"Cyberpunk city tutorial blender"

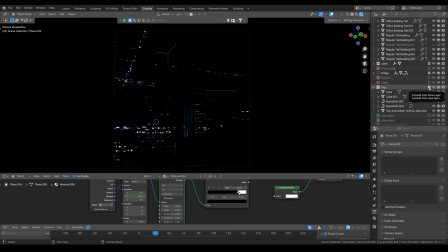We can just turn it off for now. I'll first break down the lighting, then I'll show you how it will look with fog. So first I have the lights, which you can see here,
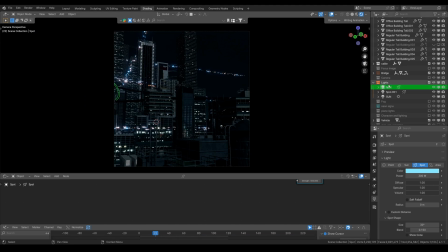a spotlight casting from down here and another spotlight casting over this building. So the part I see not looking good, I added the spotlight there, and I used one sunlight strength of 1,
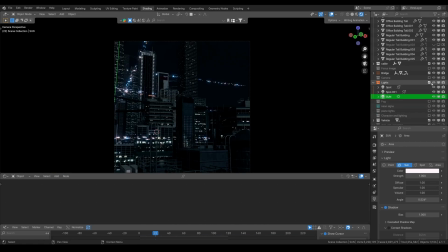so our cities look like it's lit in the moonlight. And with this I have added some
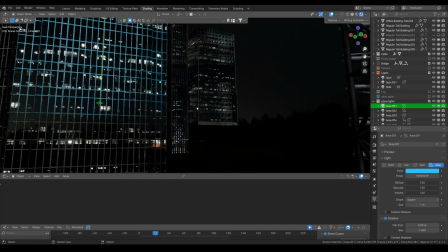plain lights like area and spotlight to fill up the scene.
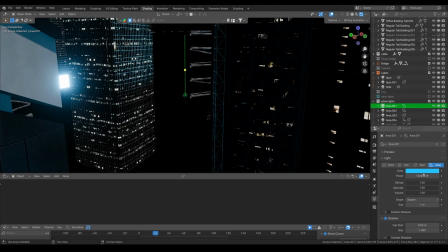So here you can see strong blue light as an area lamp,
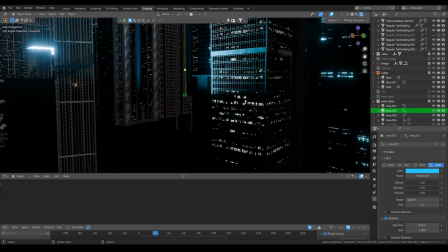and here there are quite few I added.
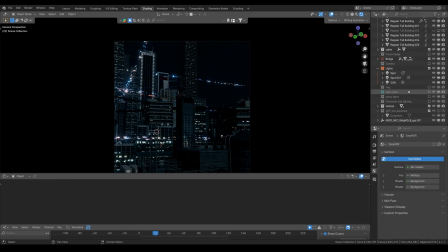If I switch off and switch on, you can't see much difference, but here you can see if I turn this off totally and turn on again. Yeah, so some of these buildings which are not lit well, I added these lights so they can lit well.
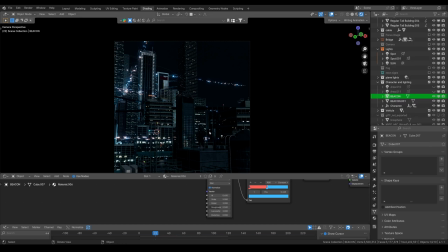Now our character in this shot don't have any particular lighting like that.
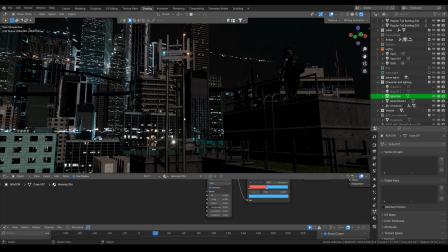Here you can see beacons, so these beacons are just the cube I added on this tower
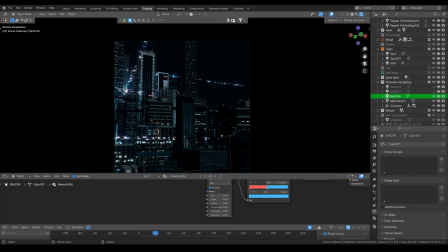because it will look quite blank if we just have a tower and we can't see. That's why I added. And now our neon signs. So these neon sign are basically the them to make the city look cool.
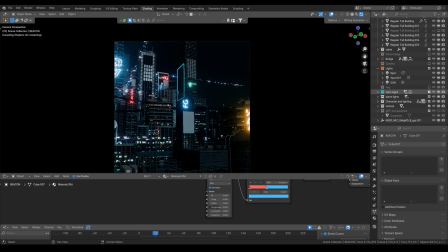For that I used my neon sign kit bash pack, my neon sign pack.
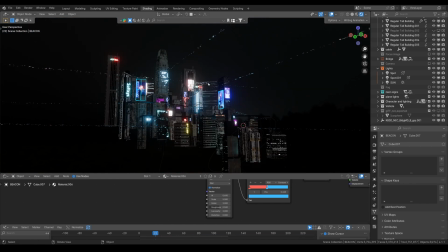And for these banners, these big banners, let me just select this one.
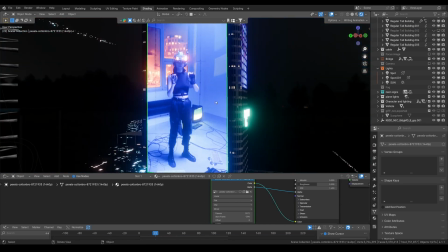For these banners I just used video from Pixabay
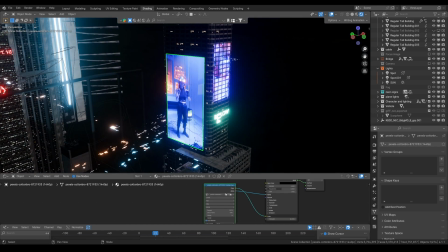and placed it as a image which plugged into the emission color.
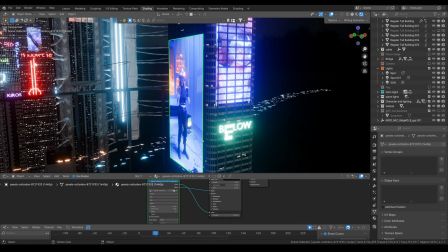So that's how I created this. And this also, so this one I just
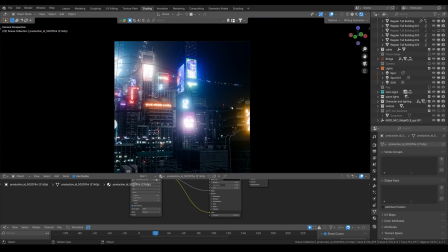embedded it under the building, so it looks like a grid pattern.
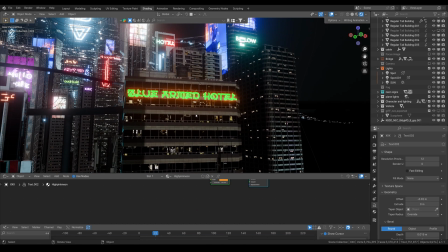And I added the neon signs here.
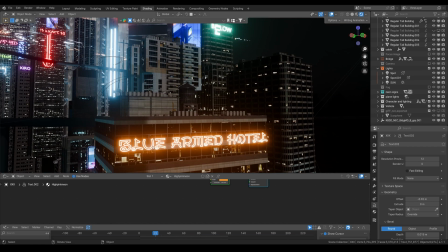This one is just
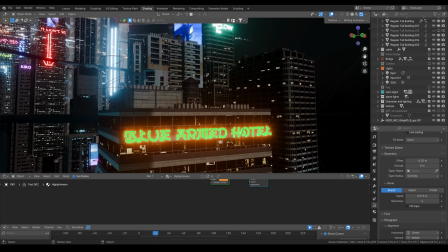only fill with rim, no inner fill.
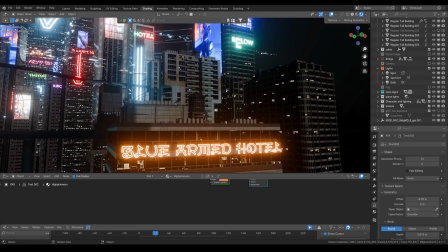Fill to none, you can just do fill to none and increase the depth.
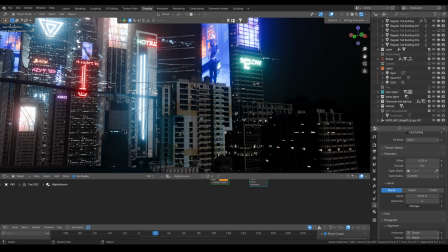These are just pre-made signs I used.
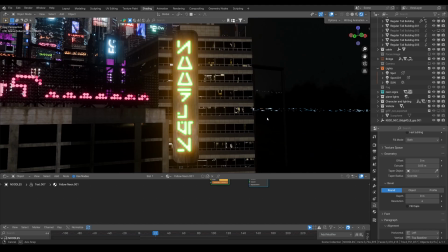And for this sign I just have this sign, so I made the backboard.
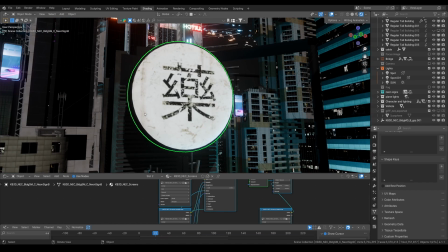These are just a placeholder. This sign I took from our Neo City Kit backpack.
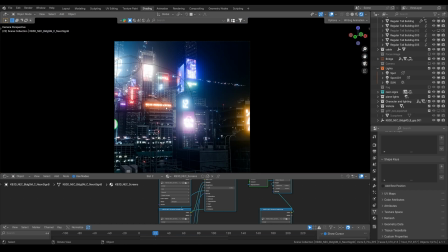If you downloaded, you will find it there.
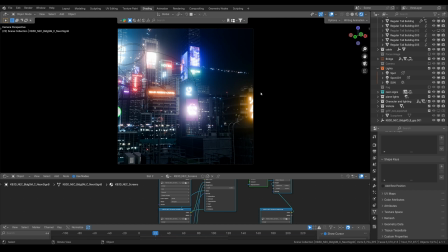And after this done, as you can see, these are too bright for our scene and nothing is looking good. So for the sauce on top, just add some volume.
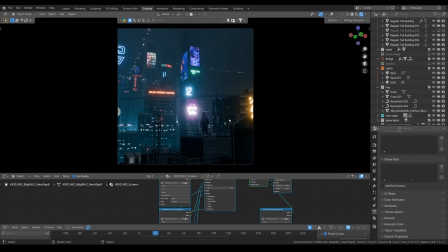You can see the volumetric took some time, but after I added the volumetric, scene look quite alive and the lighting is properly settled. So for that,
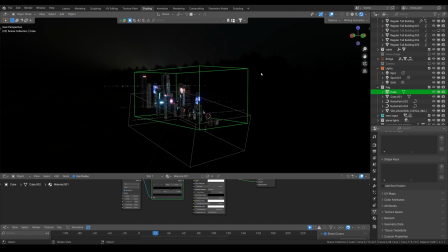light one whole scene which is just 0.005 density, and the other one is
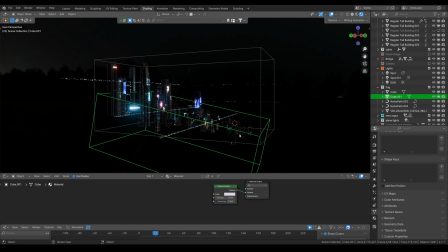0.002 density with 0.2. So this bottom light lid cover seen from the bottom, the fog strength is
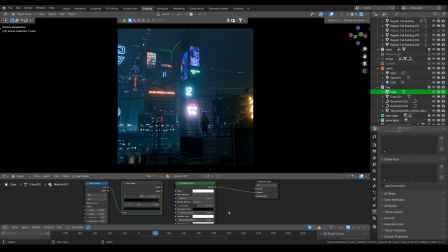coming from the bottom. Now